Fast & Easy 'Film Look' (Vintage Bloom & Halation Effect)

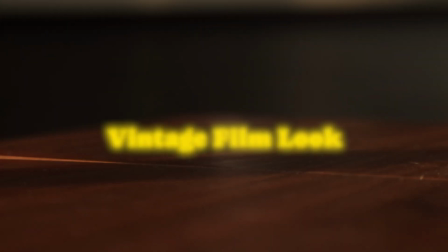You probably saw someone's vintage footage and wondered how to create a dreamy, nostalgic look for your own videos.
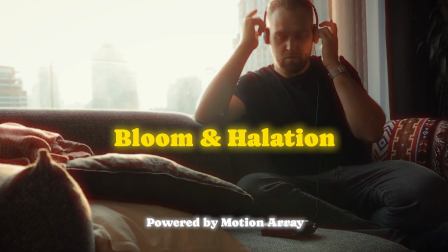There is a really quick way to do that and I'm going to show you how. These effects are called bloom and halation and they're actually very easy and fast to recreate. You don't need any special equipment like filters and so on. And today I'm going to show you how to recreate that look with some really really simple editing techniques.
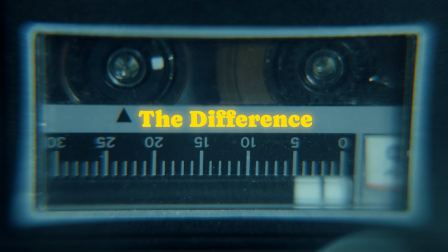First let's understand what we're dealing with. Now the terms bloom and halation are often confused but they're not the same thing.
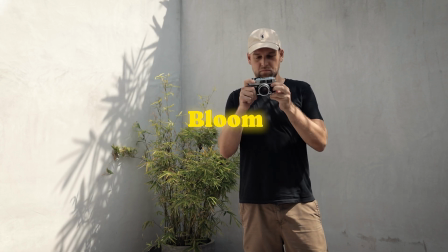Basically bloom is a soft hazy glow around bright highlights in your frame. Halation on the other hand is a red color cast that you can usually see around
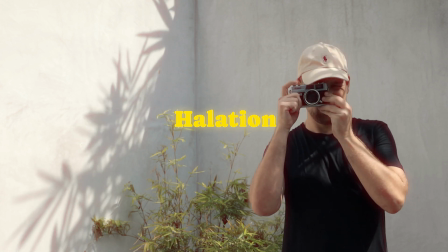the edges of your video and that is kind of mimicking an old film camera effect. Now technically you can achieve those effects with a mist filter but personally I'm not a massive fan of those because the effect becomes a permanent part of your footage and it kind of makes your image worse than it is so I personally prefer to do it digitally. If you want to get a filter anyway I'll link a decent one below the video. Now what I do recommend however is reducing the sharpness in your camera before you start recording.
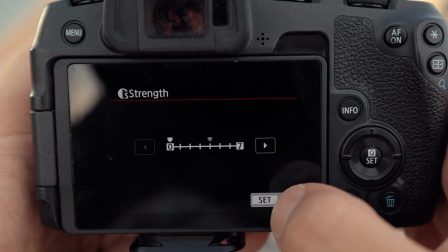That really helps to sell the film effect a lot better in my opinion because
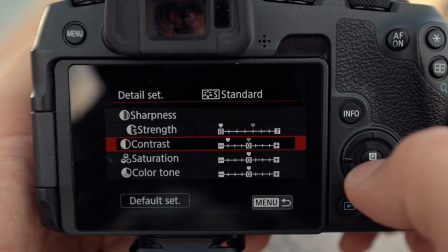digital cameras tend to be overly sharp and don't look particularly vintage. So let's open up Premiere with a couple of sample clips that I filmed. Now quick disclaimer I recommend to get all the color grading done ideally before you apply those effects okay otherwise it makes it more difficult later on.
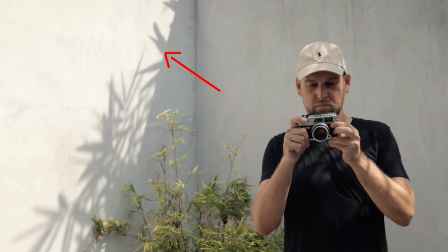Now I personally recommend to use footage that has some sort of contrast between like very bright parts and strong shadows because that is where you're going to notice those effects the most okay.
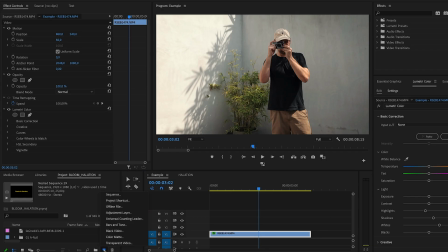So first up we're gonna create an adjustment layer and put that right above the clip.
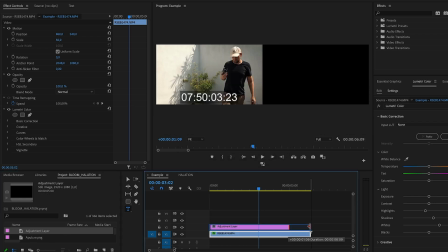Next we're gonna apply channel blur for halation. Now you want to head over to the effects panel and then just search for the term
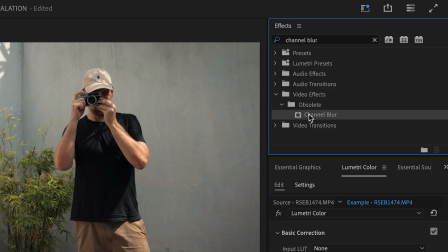channel blur and drag and drop that onto your clip. Now we're going to isolate the red channel to create the halation effect.
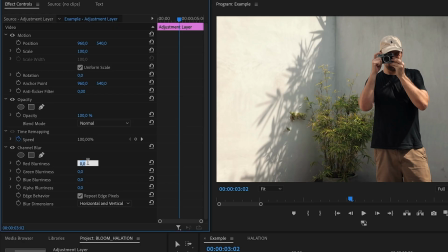Remember we want this to be only visible in the reds to emulate film so I like to set the red blurriness to a value of around 50.
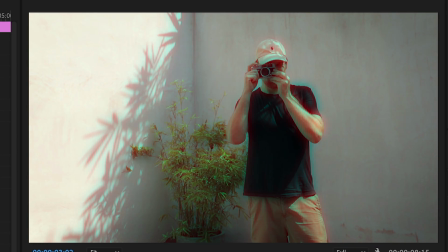Now if you zoom in you should now see a subtle red outline on the bright areas of footage.
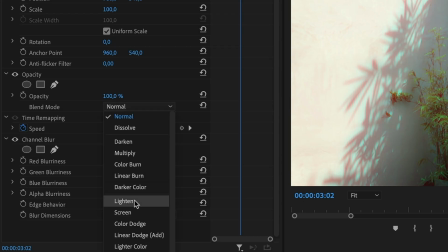Now in order to make this effect a little bit more natural and organic, I like to change the blend mode of the adjustment layer to lighten.
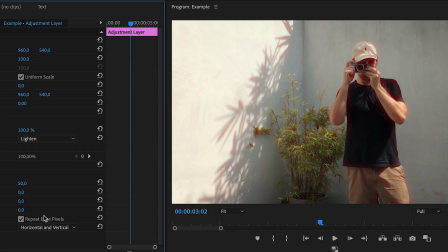This will basically soften the red fringe a bit and make it more organic. If the effect is too strong, you can also decrease the opacity of the adjustment layer and just play around with the
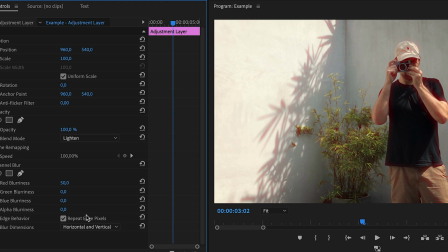setting a little bit until you are satisfied and it isn't too much like in your face. In my example, I guess I could reduce it like quite a bit to like 70 or 80 percent. Now let's look at the before and after and you'll notice like a little red lines around the
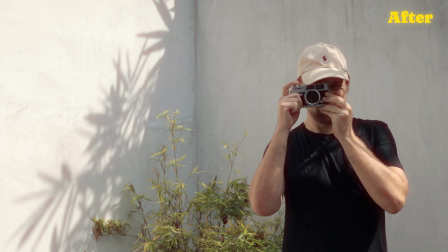edges and I think it looks pretty awesome and it's just what I wanted to achieve. Now in the second part of the video I'll show you how to create the bloom effect but before we finish I wanted to highlight a really cool platform where you can find all kinds of editing assets that will help you to sell this film effect.
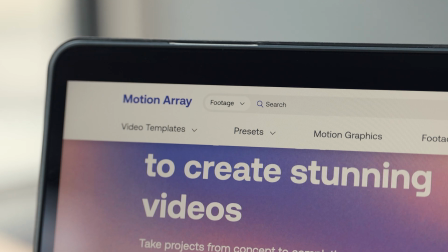It is called Motion Array and they made today's video possible. So let me demonstrate for you.
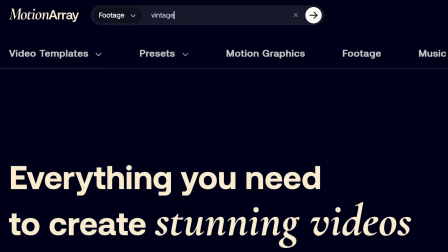All I have to do is log on and type in a keyword like vintage and that gives me
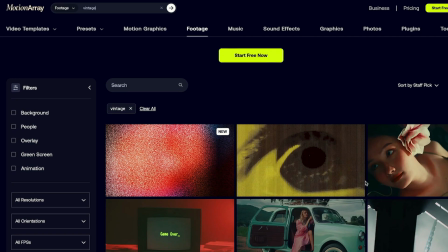so many clips and templates and sound effects to match this specific style.
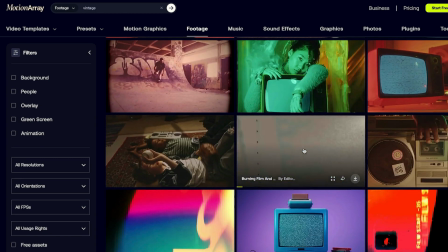Those kind of assets really help you to make it more convincing.